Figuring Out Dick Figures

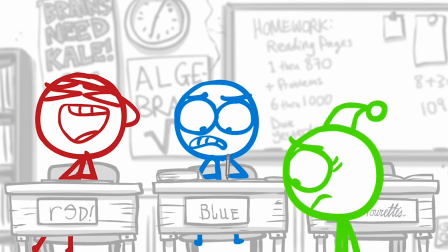45:45 I already mentioned that I really enjoy the music of the opening scene, but to try to explain what I like about it,
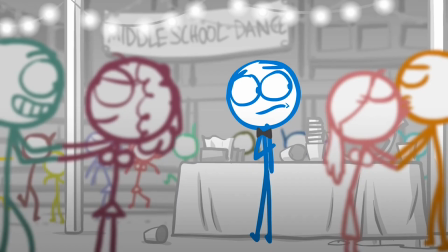45:49 I think that it is very upbeat and energetic as the two grow up and get excited for their futures,
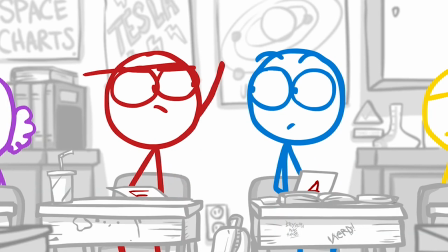45:54 but there's also just a bit of a somber feeling to it, as we see Red consistently taking advantage of Blue and not acting like a good friend to him.
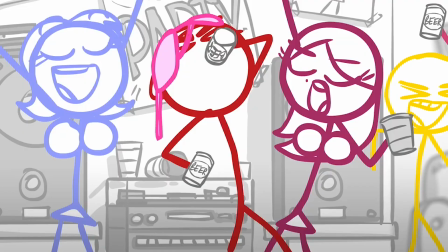46:01 In fact, the very start of their friendship starts with this very upbeat sound,
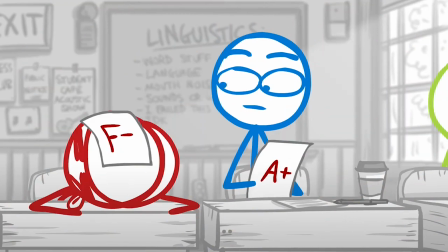46:05 only for it to settle down almost instantly as Blue starts to see what his friendship with Red is actually going to be like.
I know. 'Cause I'm awesome!
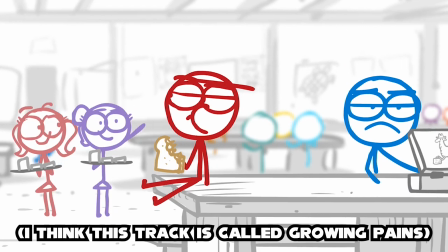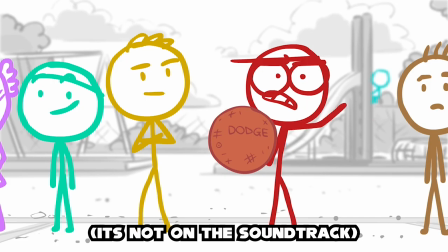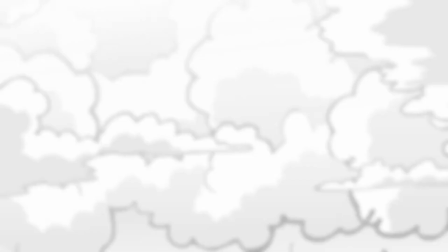46:29 There's a theme for their adventure that is reoccurring throughout the film and can fit a variety of emotions.
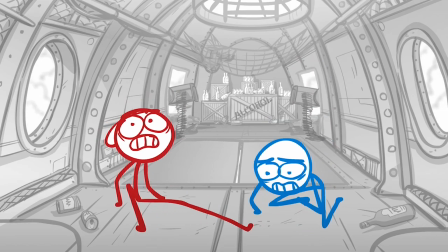46:34 It might be used for a triumph scene as the two get themselves out of a horrible situation or succeed at something huge,
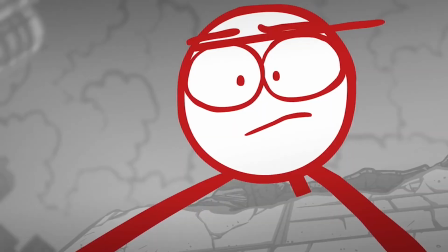46:39 or it could be used for a more emotional scene, like when Red finally does right by his friend that he's treated poorly for so long.
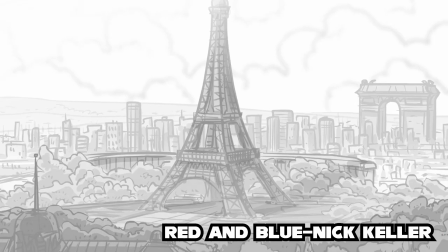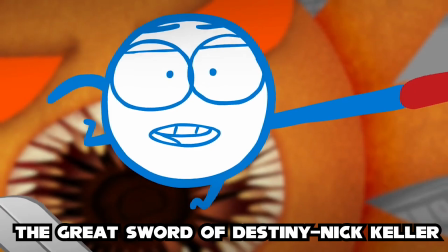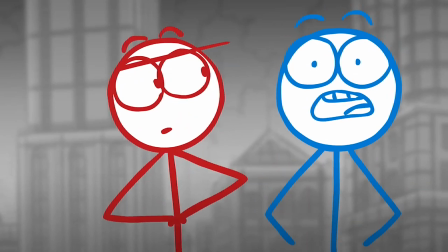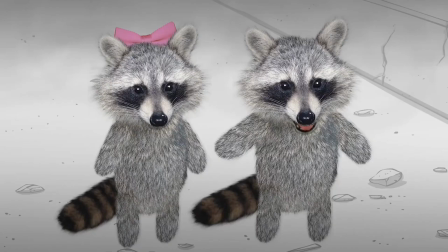47:03 The ending track is also really nice, fit in the more heartwarming moments of Blue and Pink's reunion as well as the raccoon reuniting with his wife,
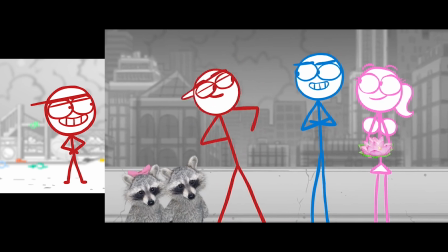47:10 building back into something more intense and inspirational as Red and Blue repeat their dialogue from the start of the film,
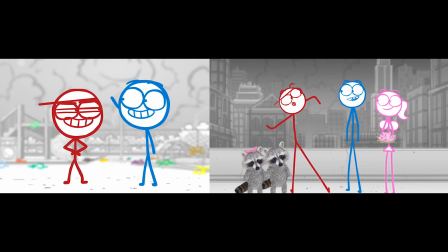47:15 now with a brighter lens as the two have both grown from this experience, and we know their futures now are in better hands.
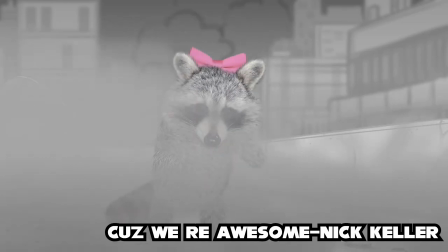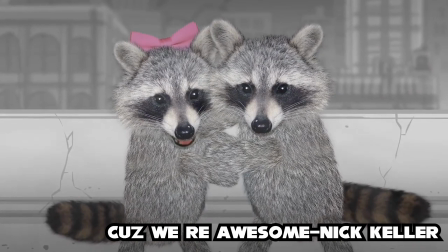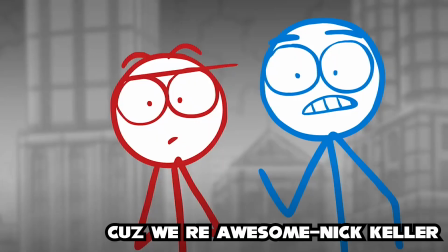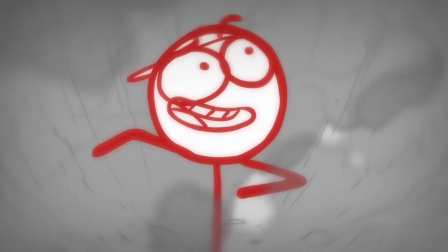47:40 Great score. I can't believe I'm saying that about the Dick Figures movie, but honestly, I should probably stop talking it down at this point.
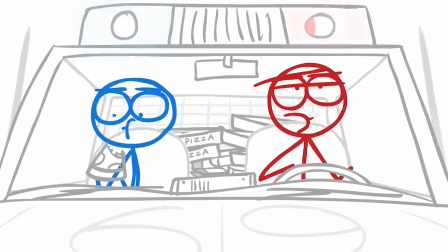47:46 It's really easy to because of the name, but in a lot of ways the movie proved itself. In a lot of ways, the web show proved itself.
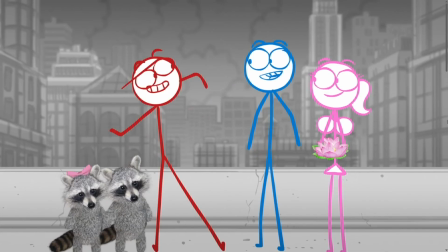47:52 So how does it all end then?
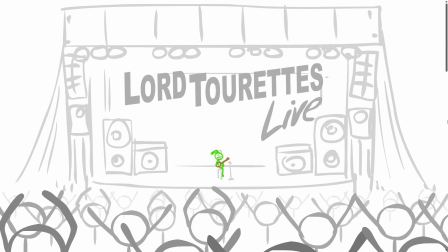47:54 Figured out, the series finale to Dick Figures takes place immediately after the end of the movie, as we get a montage offering each character a conclusion.
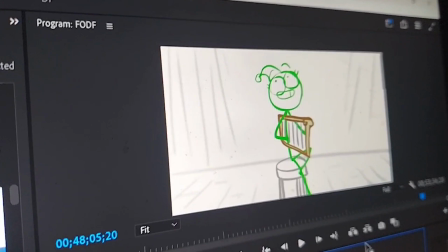48:02 Lord Tourette stays in France and makes it big as an accordion player. It's blatantly a fucking harp.
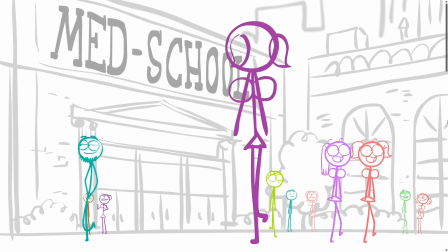48:07 I hate being this close to hit and render and then realizing I fucked something up. It's an accordion in the movie, okay?
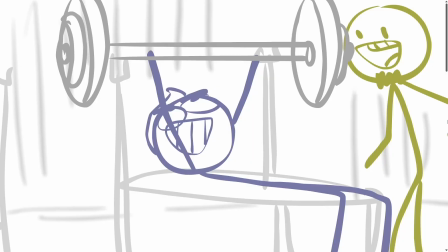48:13 Stacy goes to med school and becomes a doctor. The raccoon reunites with his entire family, Brosif goes to prison for some reason, and Mr. Dingleberry dies again.
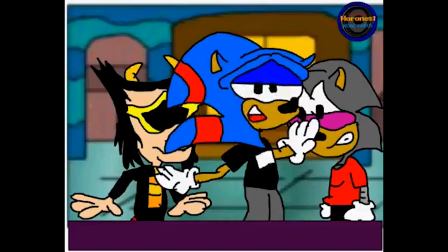48:22 Oh yeah, it's kind of a running joke that Mr. Dingleberry dies. I swear all old web shows wanted to have a Kenny.
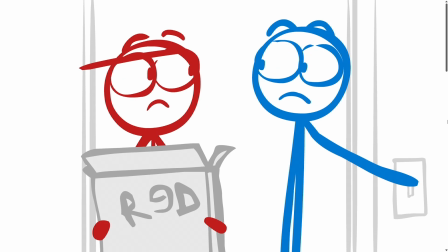48:27 Red and Blue move out of their apartment and go their own ways. With Blue and Pink, things are pretty much on track right away.
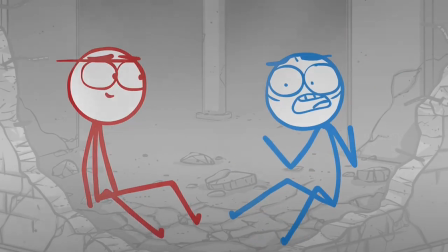48:32 They buy a house and they have a kid. For Red, the show actually does paint his life in a semi-realistic way. I mean, at first they do at least.
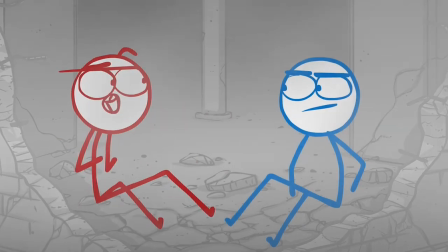48:38 He's a better friend to Blue, sure, but he still has a lot of problems.
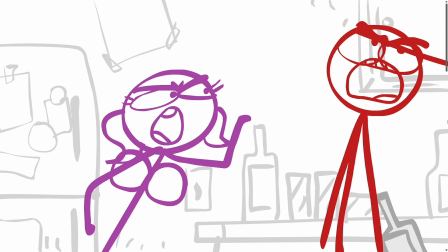48:41 This is another scene where Nick Keller's score really shines as Red and Stacy try to move in together like Blue and Pink did, but they aren't having nearly as much luck.
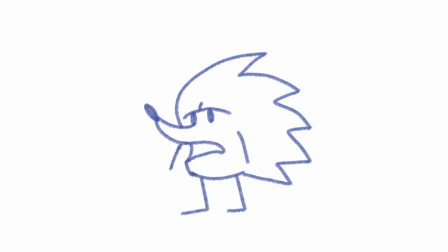48:48 They keep getting into fights and eventually Stacy leaves and Red finally has to accept he has a problem.
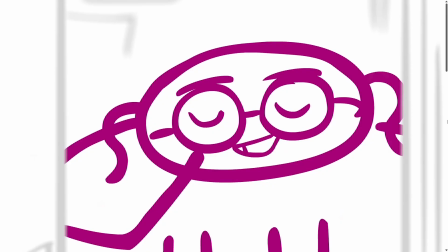48:53 He then goes to the fat girl's apartment and this happens.
You can go home. With me.
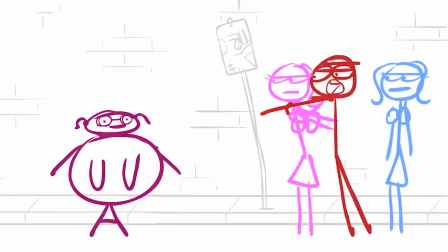49:00 It's a little weird to have Red hook up with the girl he bullied relentlessly in the series. I mean, I don't know, was it relentless?
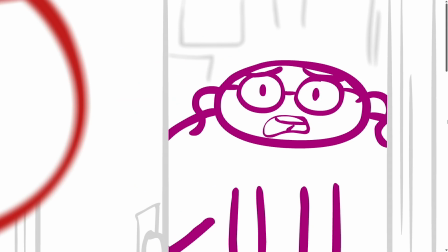49:06 He just kind of told her to go home, but it was mean. I guess I see what it's going for.
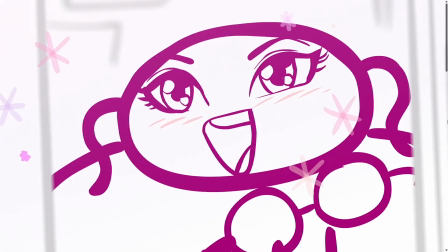49:10 He decides to be a little less shallow of a human being, and the result is him noticing the beauty that was always there, but he just refused to seek out.
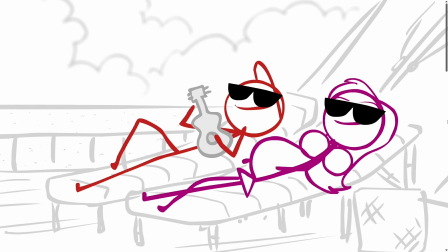49:17 It's kind of a nice moment. She loses all the weight in the very next shot, completely killing the message of Red becoming a less shallow person, but hey, this is a good ending.
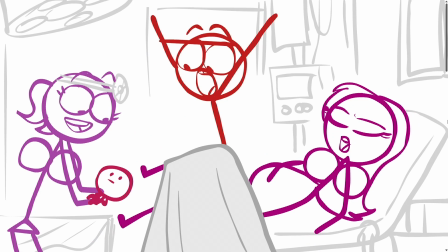49:24 Yeah. I'm sorry, I don't think that this is as wholesome as an ending as they thought it was.
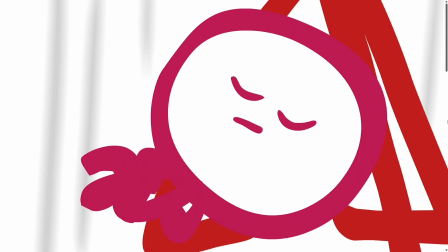49:29 Again, I think I understand what they were going for here. Red accepts someone he didn't before, and the two of them work together to live healthier lives.
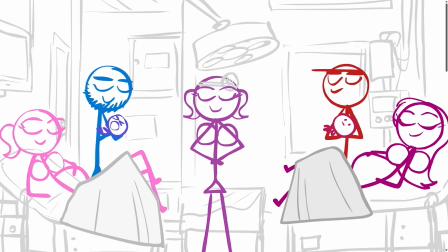49:36 There's nothing wrong with going to the gym with your partner and trying to be healthier with them,
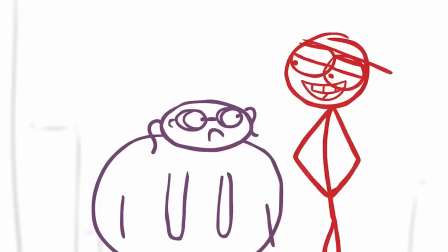49:40 but to have her jump from this to that just comes off as more, it's like, Red's terms for her dating him.
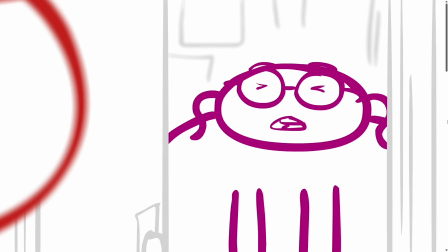49:46 And I don't think that's what they were going for, that's just how it comes off.